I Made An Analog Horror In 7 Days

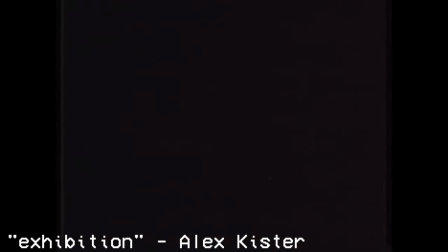12:29 Analog Horror's best innovation was being unselfconscious about holding onto a scene for as long as possible.
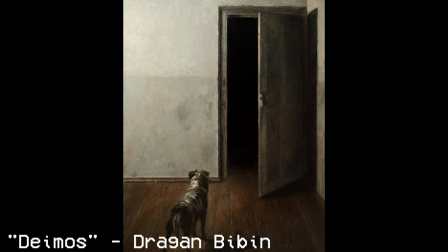12:35 A flash of a dark doorway isn't scary, but holding onto it for a minute will freak you out. It's at odds with most other editing styles, so I don't do it naturally. So I extended the scenes. And again. And again. And spoilers. According to some of the reactions we got, they still weren't long enough.
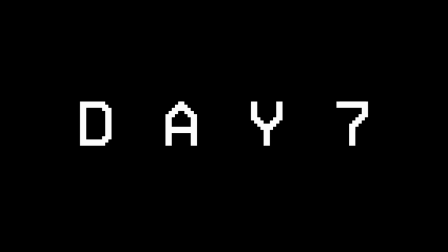12:59 Lesson learned for next time. On the final day, day seven, I finalized the video.
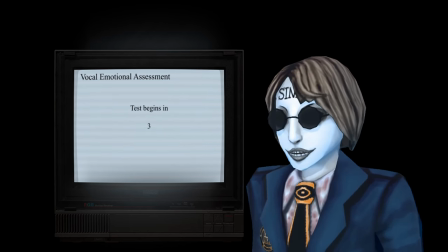13:06 I had finished with half a day to spare, despite getting sick.
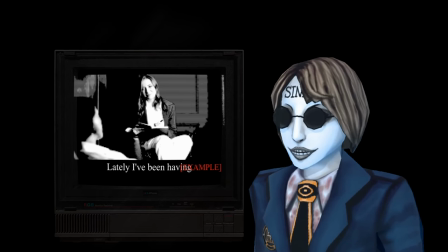13:10 And despite not being able to use my friend's actual CRT setup, I think the effects I used were alright. Before uploading, I wanted to just stew on it for a little longer to make sure there's nothing else I could do to improve it. Coming up with ideas, designing the monsters, and writing the script were way tougher than putting it all together. It's given me a greater appreciation for all the other series I've watched, especially the ones that really nail it. Honestly the hardest part for me was coming up with the idea.
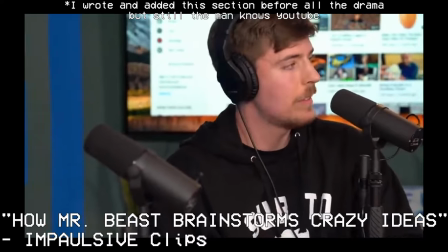13:39 Mr Beast says that having a good idea is one of the most important parts of a video, and after doing this, honestly I agree. Looking back, I think this video is technically solid, but the idea… it's not as spooky or as interesting as I'd like. Maybe I'm just jaded. I do watch a lot of horror, after all. Maybe the people who react to it will think it's as scary as I intended. All I need to do now is upload the video and send them the link. We are so back. It'll take a little time for Navin to record the video through his setup, but I have an extra 24 hours I have banked from being sick. It's time to use it. Day 8. I woke up to a set of files from Navin.
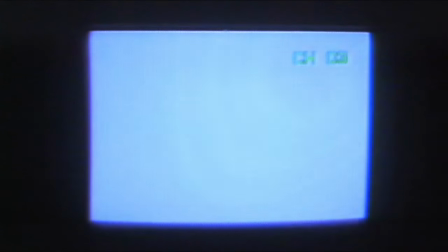14:23 It's my video. Run through a CRT screen. recorded from a handcam and back into the PC.
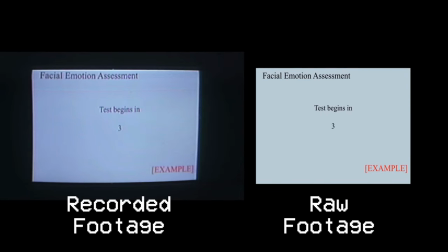14:30 And it looks awesome. The new plan? Splice the new recorded footage with the old.
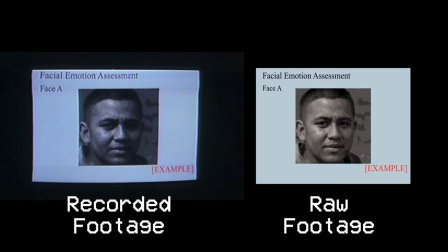14:35 I decided that for the most part, the VHS will use the recorded footage and any pictures or multimedia will be raw.
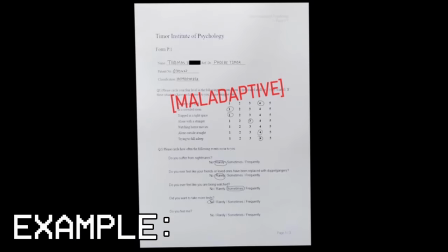14:43 It gives the impression of someone watching these cursed VHS tapes while examining other files.
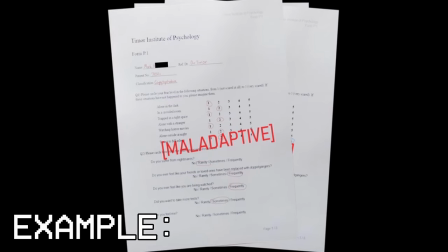14:48 I also noticed that, again, some scenes were too short so I tried to extend them.
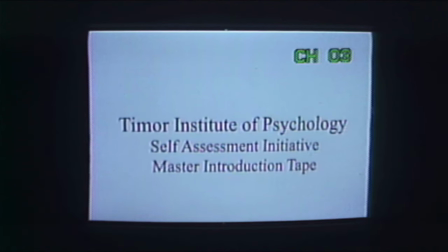14:53 Because it's been recorded through the TV, I can only do so much before it looks and sounds awkward, though. After all the extensions I've done, the video is a minute and a half longer than it was originally. And that's just from making existing scenes longer. But now, it's done. I made an analogue horror in seven days. Ignoring the day I was sick. Now, all that's left is to upload and send to my friends. Let's watch The Proctor Incident.
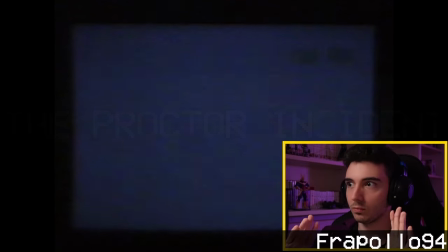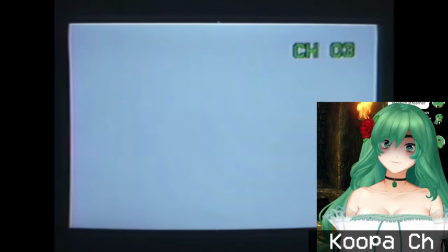15:30 It's time for a spooky day.
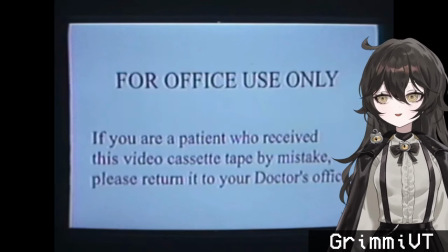15:36 We're going to learn something.
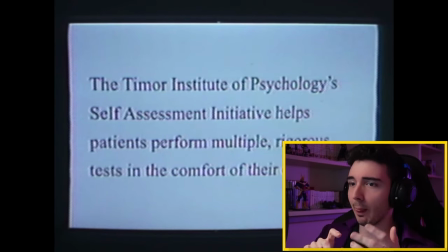15:43 Ah, it's too fast! The travel is through psychologists and all sent me the multiple regular tests in the comfort of their own homes.
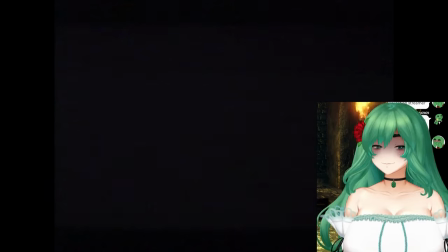15:52 Oh. Hmm. Okay. Let's take some tests.
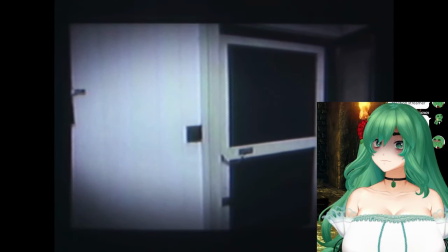16:00 Hmm. This is neat.
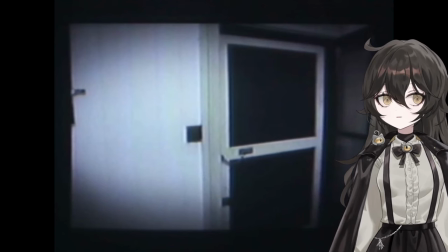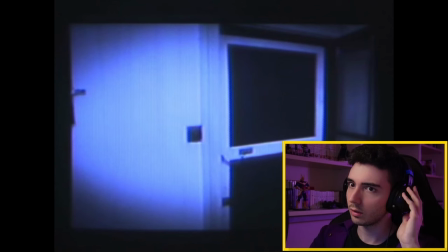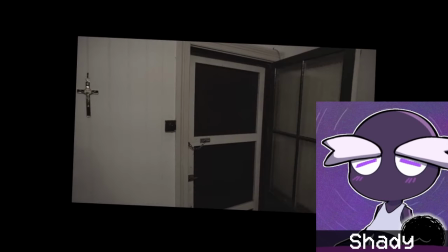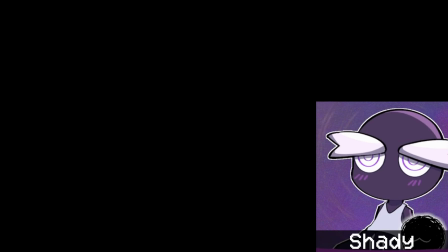16:26 What is this man?